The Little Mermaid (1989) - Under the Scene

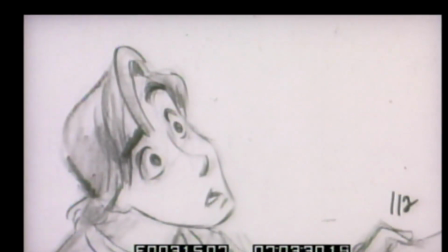478s
When we storyboard a film, it blocks out the broadest actions but every detail isn't there certainly and the animators bring a lot of that to it
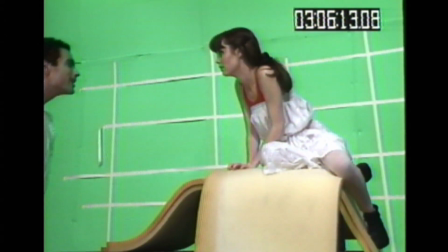485s
we would discuss it with sherry and we'd kind of walk through it see how it looked for camera and we had ideas and she had ideas and certainly glenn kink was really inspired by sherry we wanted her to come up with things that we wouldn't think of or even that the animators
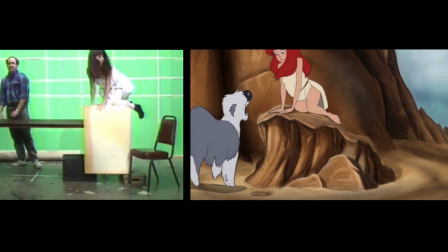499s
wouldn't think of when she was on the rock she's lost her voice and she comes and meets the prince i think we gave sherry the direction you know you can't talk you're trying to communicate all these things that happen to you so you can kind of do it like charades.
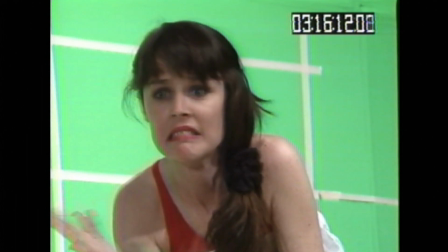510s
They left it pretty much up to me to try and communicate like this
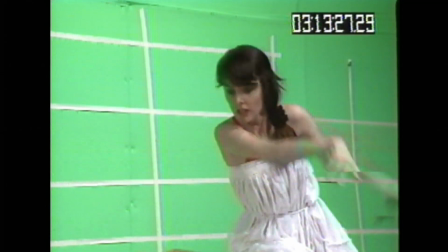514s
and all that you know but then she sort of
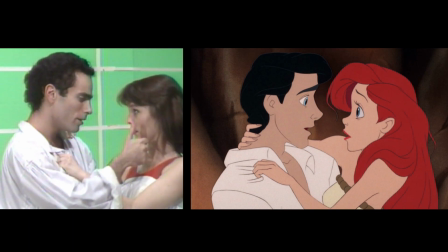519s
falls and stuff into his arms and that was at a specific point they had that all laid out but you know that sort of thing was left to me.
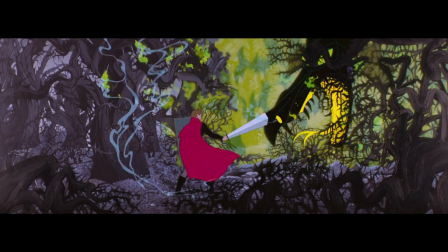529s
Part of what live action can be used for is difficult to draw angles complex bits of choreography as well as ideas of performance and movement, you would think a walk is the most common thing, but the walk is actually one of the most difficult things to animate convincingly.
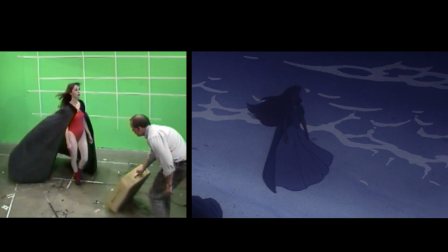543s
Live action can really give you a leg up, so to speak. When there's a good silhouette, it gives the animator a much clearer thing in terms of making a nice drawing out of that. There's a term in animation called overlap. When something moves, something drags behind it and then it sort of catches up.
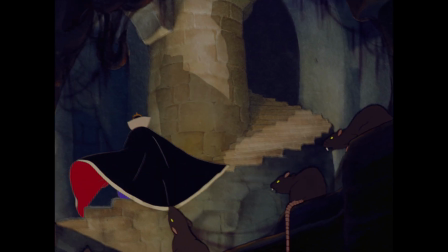559s
So if you have a cape and you twirl, the cape kind of keeps moving after you stop. Live action is very valuable for them.
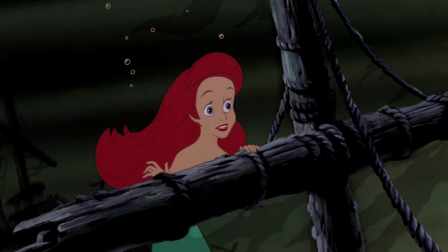567s
Anything that moves and has overlap, we would want to get very clearly into live action.
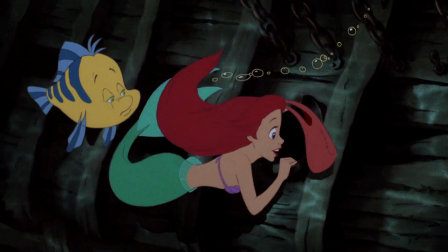571s
With Little Mermaid, we had meetings and meetings about Ariel's hair. At WDI, they have this tank that's got portals on it so that you can study the effects of certain things underwater.
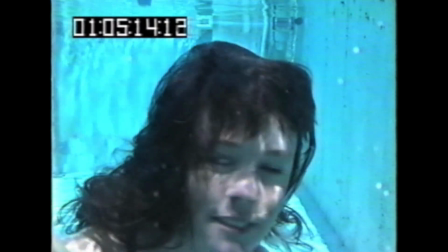582s
We wanted to see how hair moved. It was all good, except that the water was not heated. so it was arctic so I couldn't stay down there very long
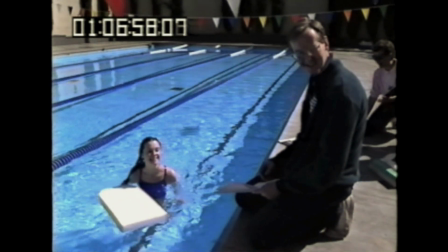594s
and I do but I was I was having such a blast they were like are you okay you're sure you're okay and I was like yeah yeah okay just tell me
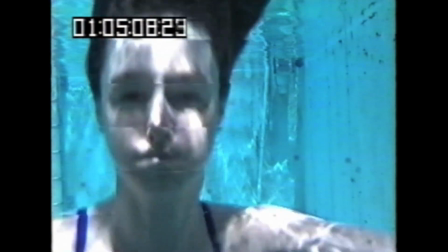602s
and they would be like okay swim to the right then swim to the left then go down and then up you know and then come back up and see if you're okay
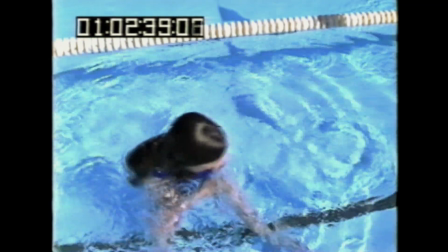608s
one of the other things that's complex to do in animation is when there's real interaction between two human characters ready camera
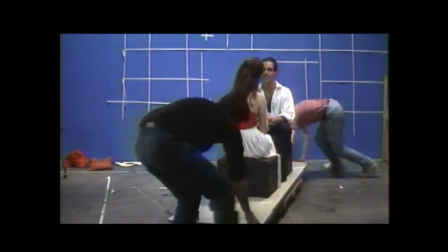616s
we did very simply as I recall but it helped because you could see in these pivoting shots where
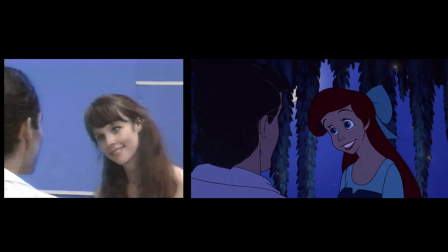623s
the camera was moving around how to draw them sort of situate them in the boat and that that sort of physical thing as well as the performance things
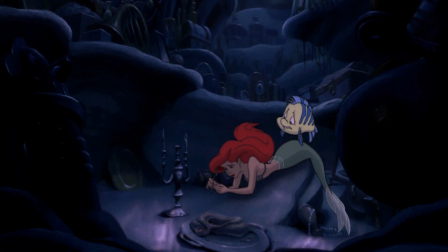633s
felt great part of your world was a really important moment a beautiful song that Howard now and had written when the time came to shoot the live action that was one of kind of the key key scenes when we shoot this live action she's actually acting to playback of Jody Benson's trek.
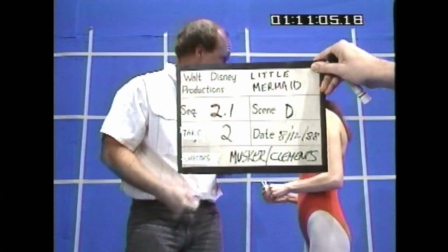650s Look at this stuff. Isn't it neat?
It was Glenn's idea of getting this pan around the grotto, which is very tricky to do in a two-dimensional art form.
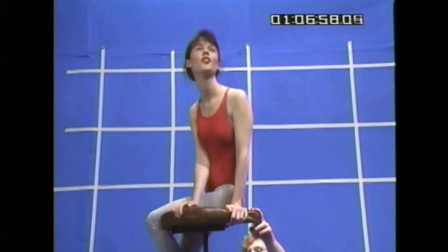658s
So we came up with this idea where we put Sherry on a chair and pivoting the chair down out of camera,
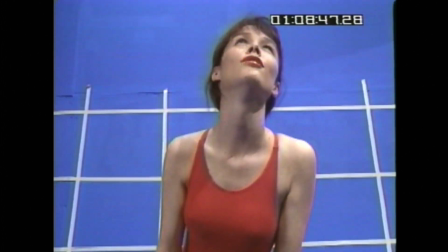664s
we timed the turn on the chair so that when we combined it with a two-dimensional pan in the background,
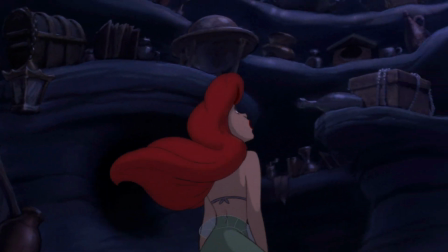669s
it really gave this kind of magical feeling of being in the round and being able to see that whole grotto. and then later we have the sort of key shot where she reaches up out of the grotto at the end and that was a complex shot from a technical point of view it
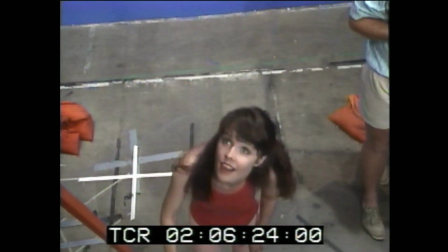682s
was helpful then to shoot that with Sherry and to get the forced perspective as her hand came up
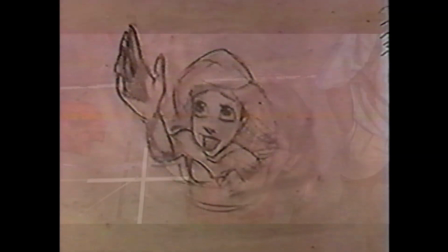687s
in the camera to really see how that hand would work and receive some people when watching mermaid at the time felt like it was a little more cinematic possibly than some of the films that
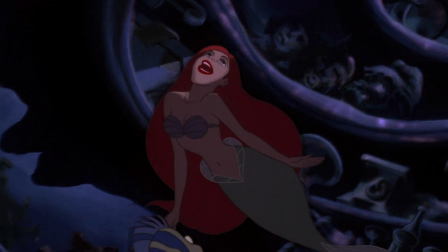699s
came before it and if that's true I think part of that could be because of shooting
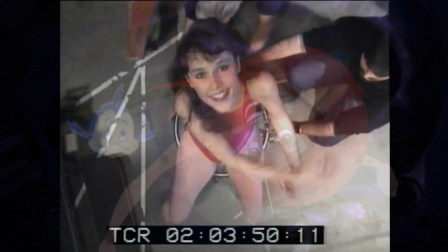704s
the live action it really did have an influence on the staging and the cinematography